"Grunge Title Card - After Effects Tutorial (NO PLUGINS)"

It's Pelle here from Editing Visuals and in today's video I'm going to be teaching you guys
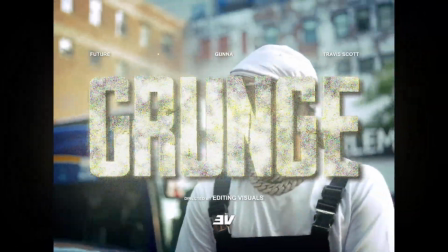4s
how to make the Grunge title card in Optifax.
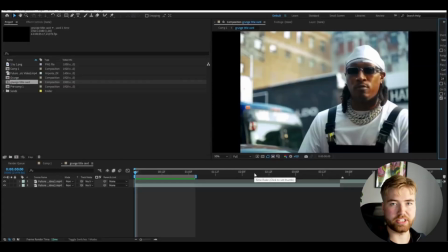10s
So we're basically going to jump straight into Optifax here and as you guys can see I've added some footage here to my clip.
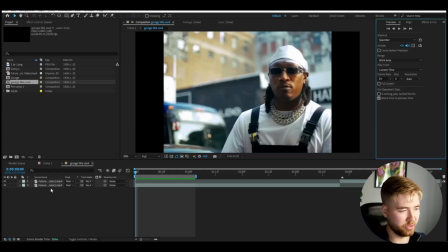18s
You don't need to have it but just so I can see how the Grunge title card is going to look in an actual music video basically the first thing we're going to do is to make a text layer so we're going to we're going to go to the type tool here then type
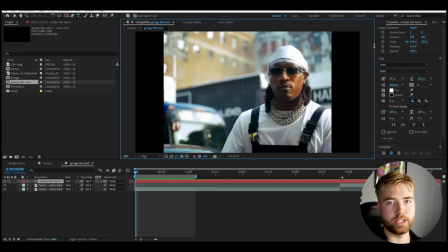33s
the title of the music video or in my case here i'm just going to type grunge and the font i'm going to using is called awakening and it's going to look something like this here and i'm going to increase the size of the text here for me 500 worked yeah i feel like
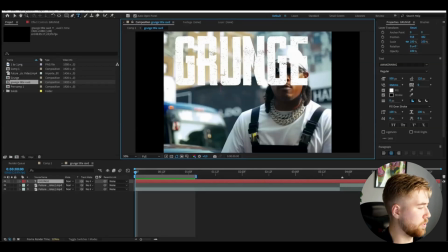49s
this size will look good and proportionally next up you're going to be centering this text so you're going to go here to align and then press this one here align horizontally and then this one here align vertically so now the text is centered and for the text here i'm going to add fractional noise i'm going to change the fractional type to
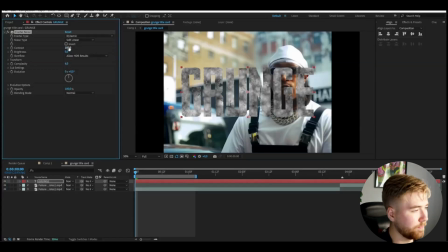72s
dynamic increase the contrast to around 150 and i'm making this fractional noise to really get that grunge effect on the actual text now so yeah that's the reason why we've been adding fractional noise and and then i'm going to slightly increase the brightness to
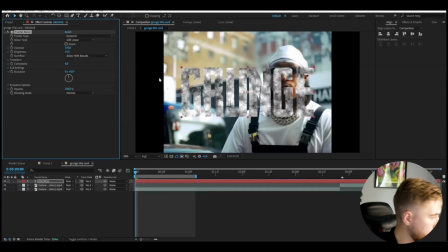88s
15 so it's going to look something like this and this is optional but if you guys want to have the animation to this title card here you guys can hold alt press the clock here on evolution and then here type time star key then around 100 i would say the sweet spot is
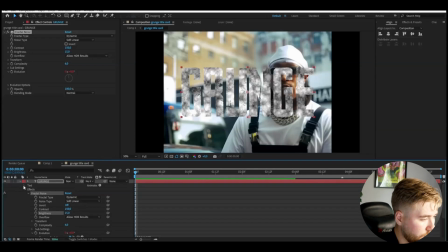107s
around 100 to 200 for the speed here so otherwise i think it will look a little bit too too fast and after
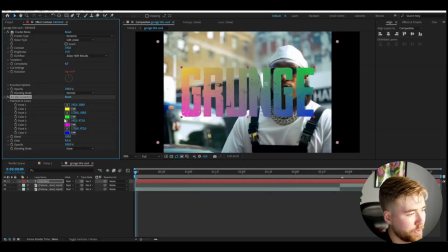115s
that i'm going to be adding a four color gradient and i'm going to start off by copying the yellow color here to all of the other color positions so i'm just
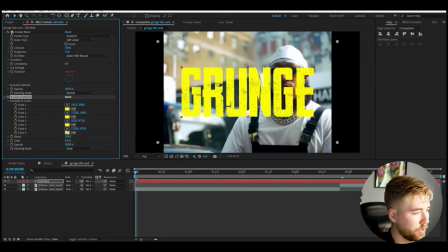123s
going to use this tool here copy just like that to all of the other color positions and on blending mode i'm going to choose saturation
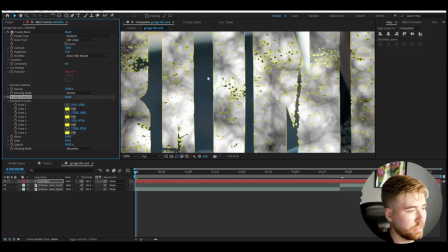130s
and And this is just going to give that slight yellow touch here on the edges and stuff like that. And I think it looks pretty good. And after that we're going to add of course the effect noise.
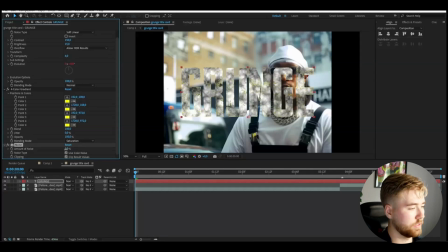143s
And increase the amount of noise to 100%. And now we're going to be pre-composing the text here.
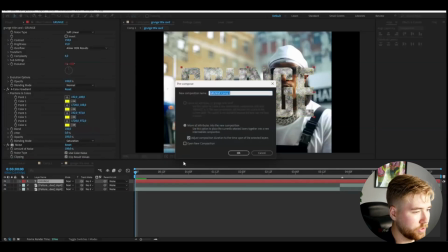149s
So right click pre-compose name it text.
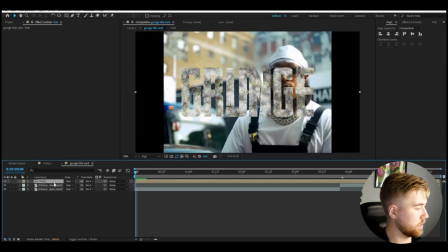154s
And to the pre-comp layer here we're going to be adding even more effects. and the first effect we're going to be adding to that is going to be noise again and here increase it to 100% again and then we're going to be adding a mosaic and I'm going to set the
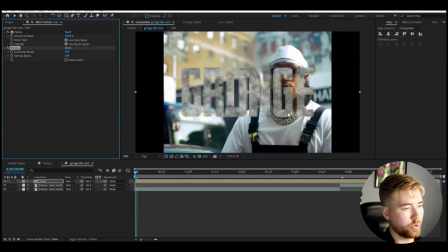169s
horizontal blocks and the vertical blocks to 150 this is going to create this low res look here next up add even more noise and set it to 100% and then we're going to be adding drop shadow I'm going to increase the distance to 23 and softness to 41 and it's going to
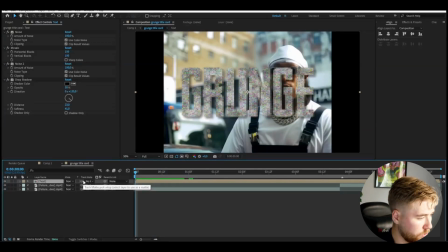187s
look something like this here after that duplicate this whole precomp here so ctrl d and here on the duplicated layer now we're going to be deleting all of the effects except one noise so just keep one noise effect and here we're going to be adding glow drag the glow above the noise set
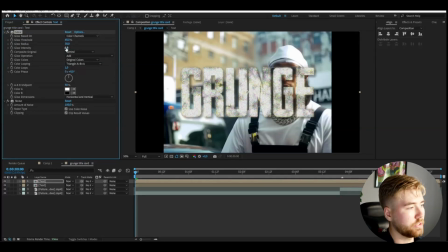204s
the glow radius to 30 then the glow intensity to 0.3 press ctrl d increase the glow radius to 300 and then the glow intensity to 0.7 but we're going to be adding one last glow here so press ctrl
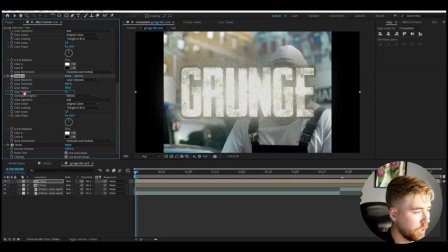219s
d and for this glow drag it under the noise and here increase the radius to 450 and then decrease the glow intensity to 0.3 and when you're done with that we're going to change the
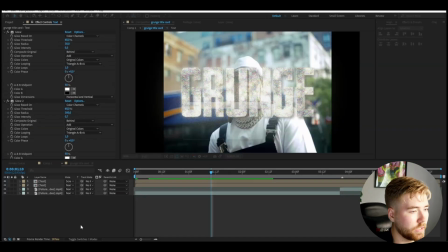232s
blending mode of the whole composition here to screen and this is how it's going to look now i think it looks really really good so far but when i see this i feel like the drop shadow isn't strong enough so i'm going to go back to our first precomp here and then increase the opacity to
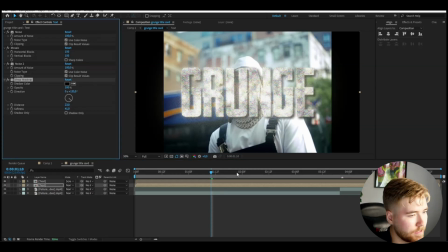249s
i would say even 100 here so it's going to look something like this and now you can really see the text more now the text doesn't blend
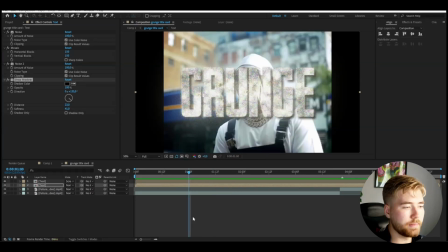258s
in that easy with the background now i feel like this looks good here now the main text is done i would say and now to really sell this title card i'm going to add some small text to uh yeah this whole title card that's really gonna make it look professional and good so
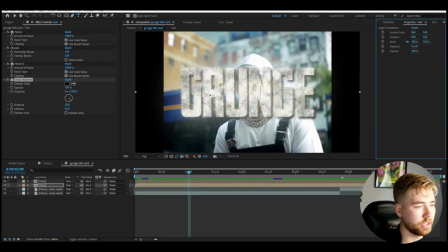275s
we're going to start off by making a new text here i'm going to just click and for this tutorial i'm going to type directed by
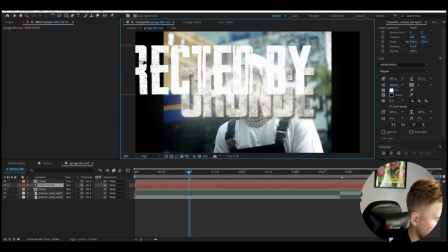283s
and then you can choose what name you want to use after that directed by and then editing visuals and i'm going to use the arial font i think
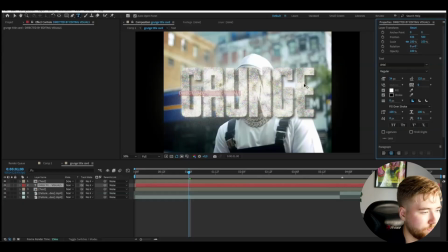291s
i'm pronouncing it the right make it smaller and go to align here as well just make it centered somewhere here i would say center it again go to go back to the text settings mark the text to make it even smaller
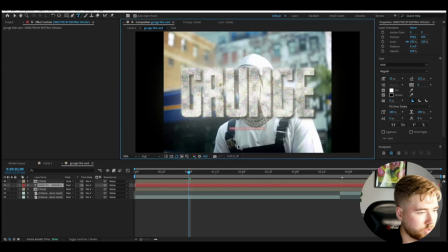308s
i would say 20 looks good then for the actual name i would increase the size here so i'm going to set it to maybe 25 so now the name is going to pop a little bit more go back to align again center it now i think this text looks good there i'm just going to add a drop shadow to this and i'm going to
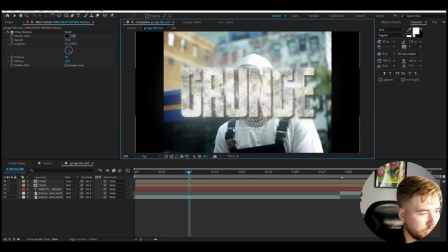330s
increase the softness to 15 just so you can see the text more clearly also in the text settings here choose bold as well
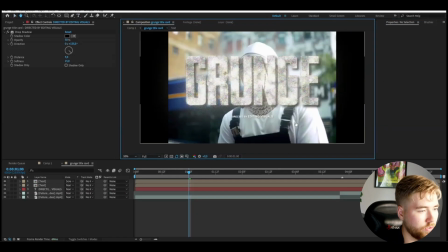340s
to make it a little bit thicker so you can see it from afar now i'm going to be i
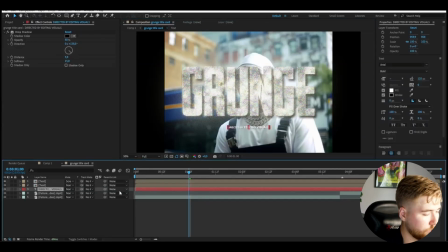345s
can actually duplicate this text layer ctrl d drag it above to somewhere like here and here i'm just going to type one of the artist names for the music video so here i'm going to type future
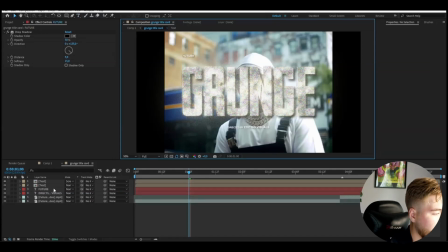361s
try to make it aligned with the text here so it looks something like that then ctrl d drag it to the other side i'm just typing some examples here but travis scott
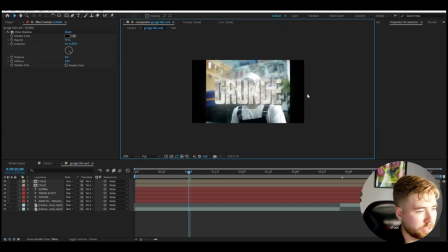377s
just some examples here but so you guys get the point think that looks good and after
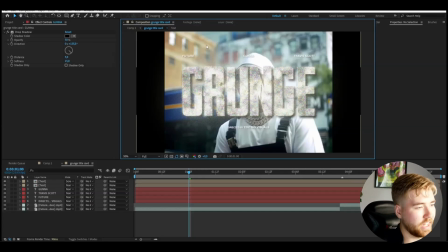384s
that for some really small touches now i'm going to just add a dot in between these names here and i actually don't know how to make that symbol not gonna lie here